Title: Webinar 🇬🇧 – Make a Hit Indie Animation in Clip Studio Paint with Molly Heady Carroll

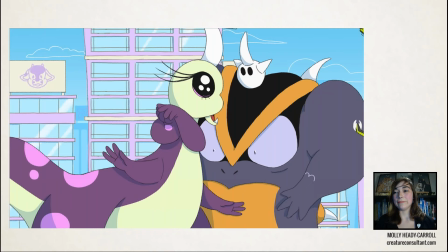1952s
Then Hagara comes along and starts to irritate him and as he's being
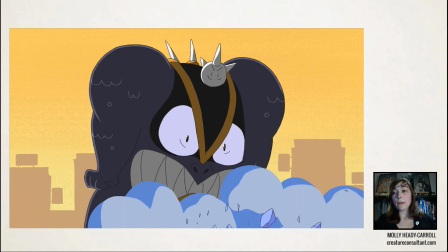1958s
irritated yellows are introduced and then once he completely loses his cool the cartoon's palette goes from yellow to red and then he
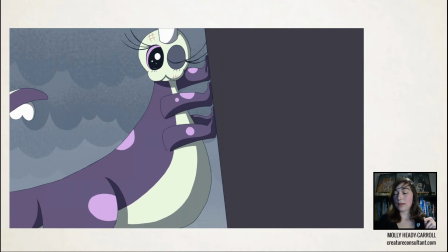1969s
has this tantrum and and it subsides and the entire palette becomes more gray.
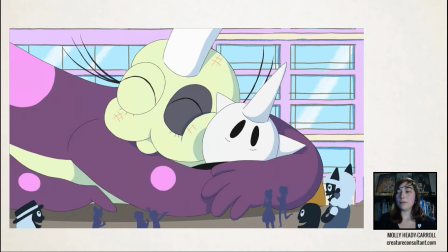1975s
And then at the very end, normalcy is restored and it's back to the pink and blue.
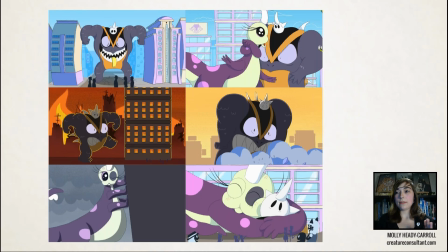1984s
These are the key beats in the story.
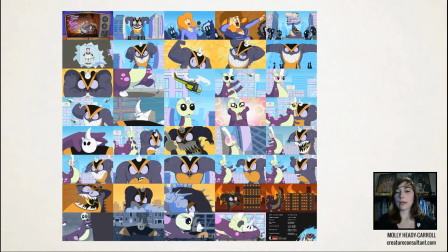1988s
And then this is the overall color script for the entire short. Now, color scripts are good and they're helpful, but there's actually another method that's used a lot less in the industry that I actually think is superior, which is color bar codes.
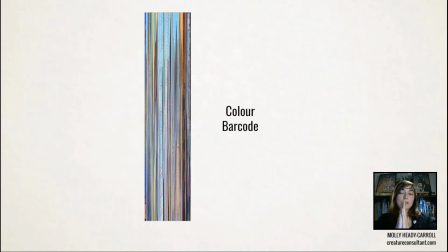2008s
This is where you take every shot and you squish it into a couple of pixels and then you line them up next to each other. And then you're able to see if your palette and if you can see your story in the palettes changing in this barcode. And sure enough, in this particular one, you can see at the beginning, you have the intro,
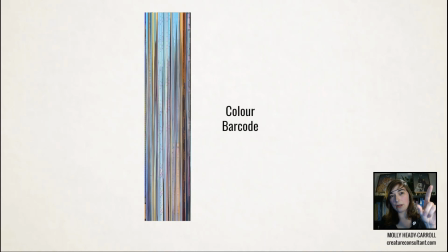2026s
then you have the blues and the pinks, then you have little spacks of orange and little spacks of yellow as these sort of like anger moments pop up. Then at the end there's this this radiant from yellow to red and then there's a sudden cutoff where it's gray and then there's a little pop right at the end to finish it off of the blue and the pink and then we have the black of the credits.
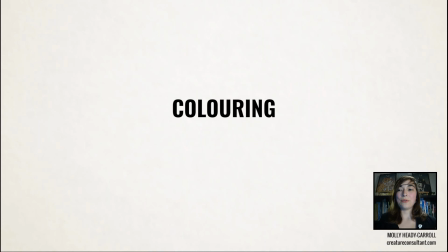2049s
Once the coloring is established we get to my favorite part which is the coloring. I absolutely love coloring cartoons and I have a tip for a really great plug-in if you color your cartoons in Clip Studio.
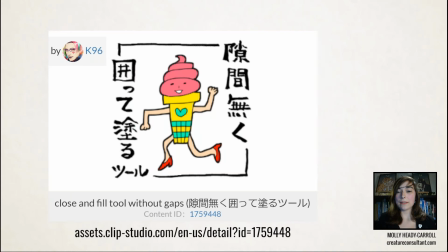2063s
It's this one, the Close and Fill Tool by K96, which is available for free on the Clip Studio Assets Store. There's also a paid version that you can get with Clippy, but the free version is the one that I used,
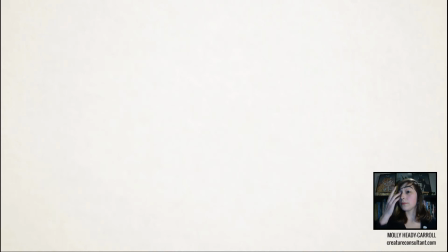2075s
and it's an absolute game-changer for coloring, to be honest.
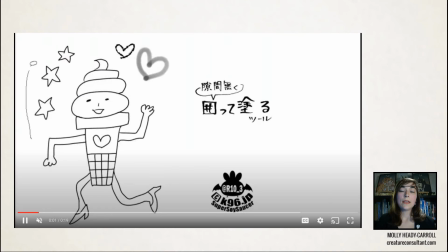2079s
So what this does is it allows you to make a selection with your drawing,
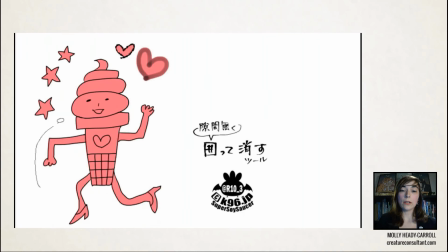2084s
and it automatically makes a color layer without any edges, and you can go in, you can select other areas,
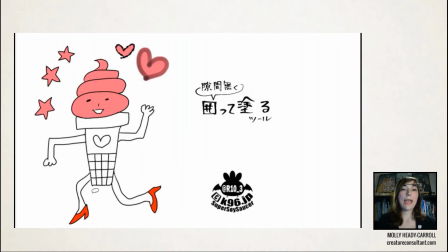2091s
and it will color it. This saves a heck of a lot of time. Now, it's not perfect. There's little quirks to it that you get to know if you're using it,
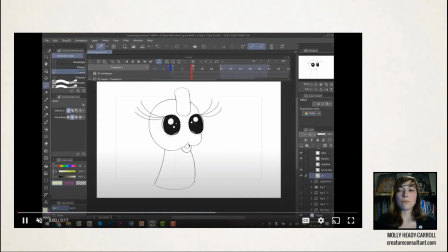2101s
but for me, this was really, really useful for doing my flats, the initial coloring of each object.
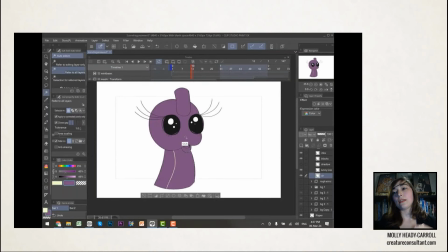2108s
Just select and boop. Now I have my flats. Then I'd switch the wand tool with refer to all layers and apply to connected pixels only.
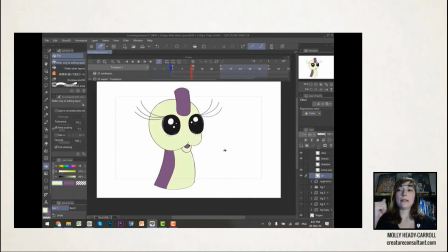2116s
Then I would select my areas. I'd expand it slightly and then bucket fill and makes coloring super, super quick.
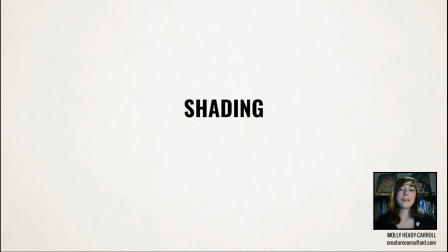2125s
Absolute game changer and really speeds things up. So we go from coloring, my favorite stage, to shading, my least favorite stage. I absolutely hate shading and the reason i hate shading is it feels like it should be as much fun and as easy as coloring but it's not it's really
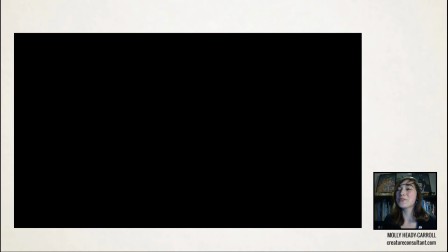2143s
hard and there's no shortcuts so shading is like
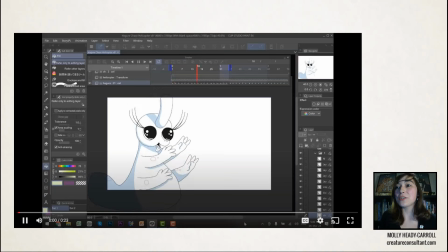2148s
it's like an animation process all its own it has to be consistent and it has
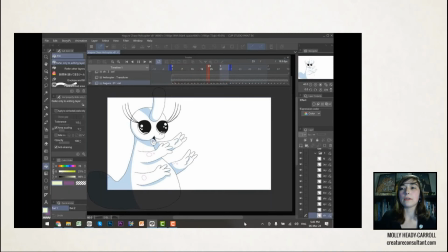2152s
to be clean and the shading lines can't be boiling around or it really makes your animation look very amateurish So it's very time-consuming and you can't rush it. Do not underestimate how long good shading takes. Depending how complex the shot is, it can take as long as animating the rest of the shot.
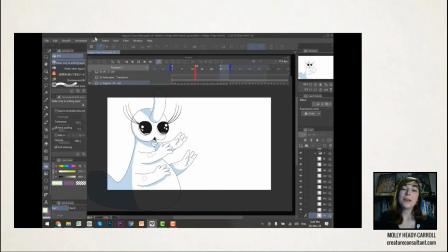2171s
But having said that, the results speak for themselves.
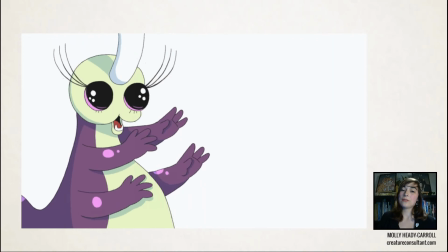2175s
It really adds a lot of volume to the figures and a lot of visual fidelity. So as much as I hate shading, it is worth all that effort.
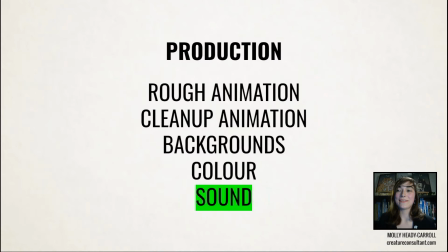2189s
We're almost there. Final step, the sound.